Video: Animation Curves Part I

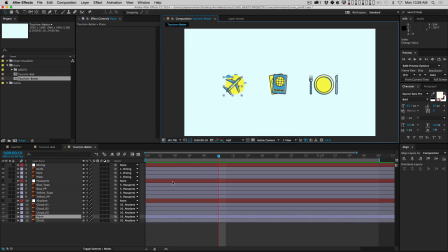[12:31]
So maybe this airplane flies in like this. Okay, so let's do that. Let's say we want that airplane to take 10 frames to fly in. So I'm gonna hit Option P. Okay, and for now, I want you to get in the habit whenever you animate the position of something,
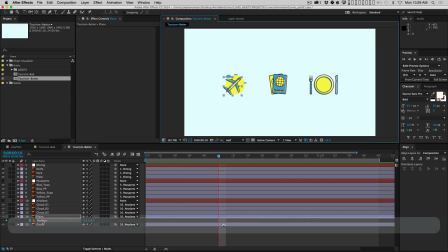[12:47]
I want you to right click or control click position and say separate dimensions. All right, this is gonna, you don't always do this, but for most things I do, and I'll show you why in a second. So now let's go back to the beginning of the animation,
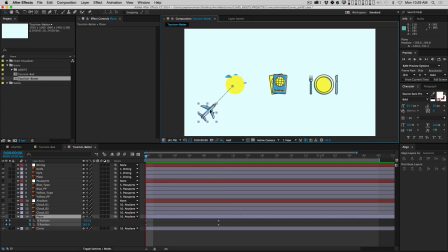[13:02]
and let's move this down like this, and you can see that the motion path is gonna help me line up where that airplane should be coming in from. And if we just left it like that, right, that wouldn't really look very nice, would it? No. So what we're going to do is easy ease those last keyframes.
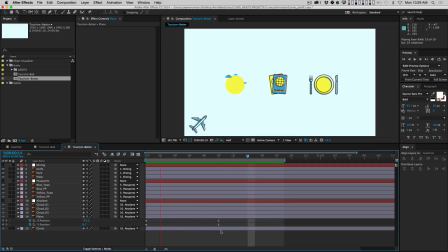[13:21]
All right. And so now it's going to kind of come in and slow down just a little bit, but it still is pretty abrupt, right? Because it's only a 10-frame animation. So what I might do is say, okay, well, I want that airplane to fly in, but then really slow down and settle. So maybe what I should do is come into the graph editor,
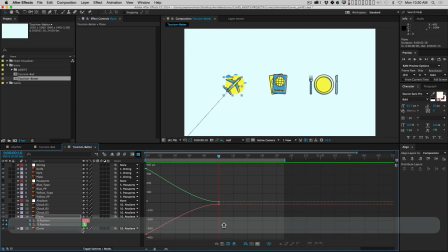[13:40]
and I'm going to select both X position and Y position so I can see them at the same time. And so what you're seeing, and After Effects helps you by color coding things, Y is green, X is red. So you can see that over time, the Y value is decreasing, right?
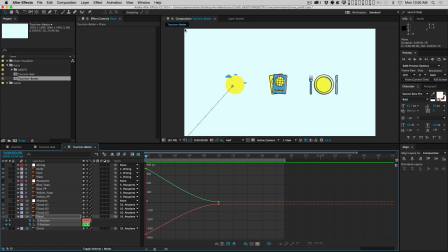[13:57]
Because in After Effects, the coordinates, you know, the way the coordinate system works, going from left to right, X increases. Going from top to bottom, Y increases. So it actually, it's kind of counterintuitive, but when you increase the Y value, layers move down.
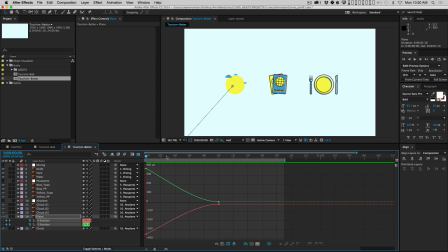[14:15]
Okay, and so we are decreasing the Y value, decreasing the Y value, and then it's moving the plane up. All right, and then the X curve is increasing. But what you can do is you can actually grab multiple keyframes and grab both Bezier handles like this.
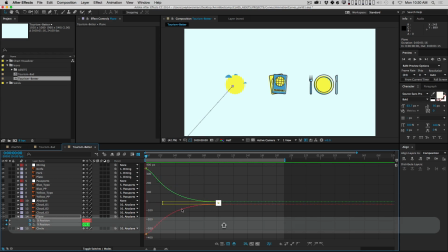[14:30]
And I'm holding Shift to lock the Bezier handles, because if I don't hold Shift, then I might do something like this by accident. Okay, but I'm just gonna hold Shift, I'm gonna pull these handles out. And that's just gonna basically give me a faster movement at the beginning, right?
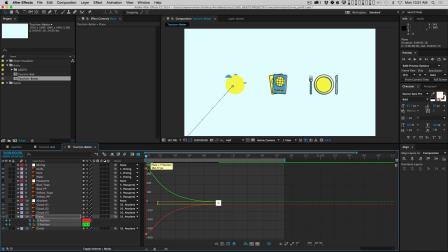[14:47]
Steepness equals speed. So it's gonna move faster at the beginning and slower at the end. Still 10 frames. So I haven't changed the timing at all, just the spacing. Okay, and there you go. That feels better to me, right? It's a little more deliberate.
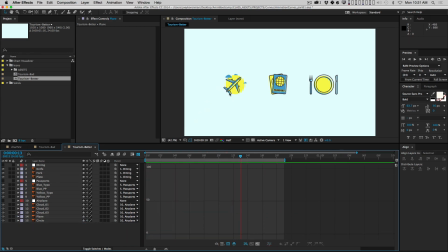[15:04]
Cool. So now let's have that yellow circle, this layer here. Let's have that layer maybe scale up and kind of catch that airplane. Okay? So I want that circle to maybe finish right there, frame 12. So I'm going to come back to my my timeline.
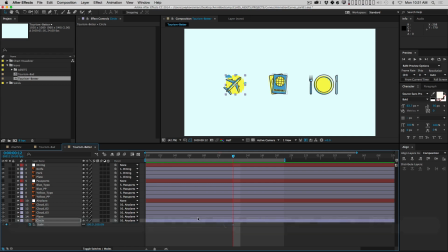[15:20]
I'm going to hit Option S, and then I'll move back maybe, I don't know, 6 frames. All right, and I'm just doing that by hitting page up, page down. So again, always try to use the hotkeys.
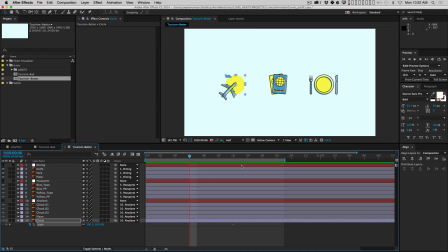[15:33]
It's one of the things that separates the pros from the amateurs when you're at a studio or something, is being able to really quickly move around and do what it is you want to do. All right, so let's just turn the scale to 0. And again, let's grab both keyframes and easy ease, and let's see what that looks like.
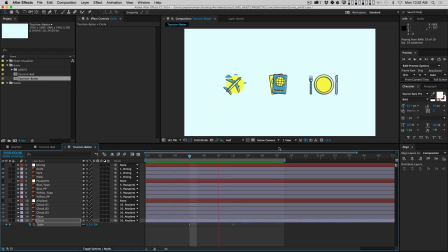[15:52]
All right, so it doesn't really feel very good, right? And so what I don't like about it is that the plane feels like it's stopping, and the circle still feels like it's growing. And so I think the problem is, it could be the timing, but let's first play with the spacing.
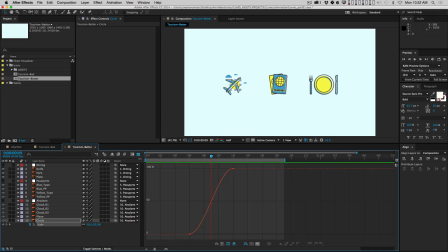[16:08]
So I'm going to select both keyframes, then go to the graph editor, and you can see I've already got the graph up, ready to go. If I click this button now, fit all graphs to view, it'll zoom in as much as it can. Sometimes After Effects won't let you zoom in any further, which is kind of silly in my opinion, but that's the way it works.
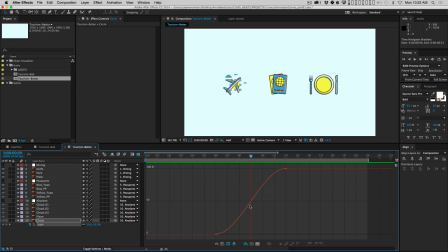[16:27]
But so look at where the playhead is. Okay, it's right in between this keyframe and this keyframe.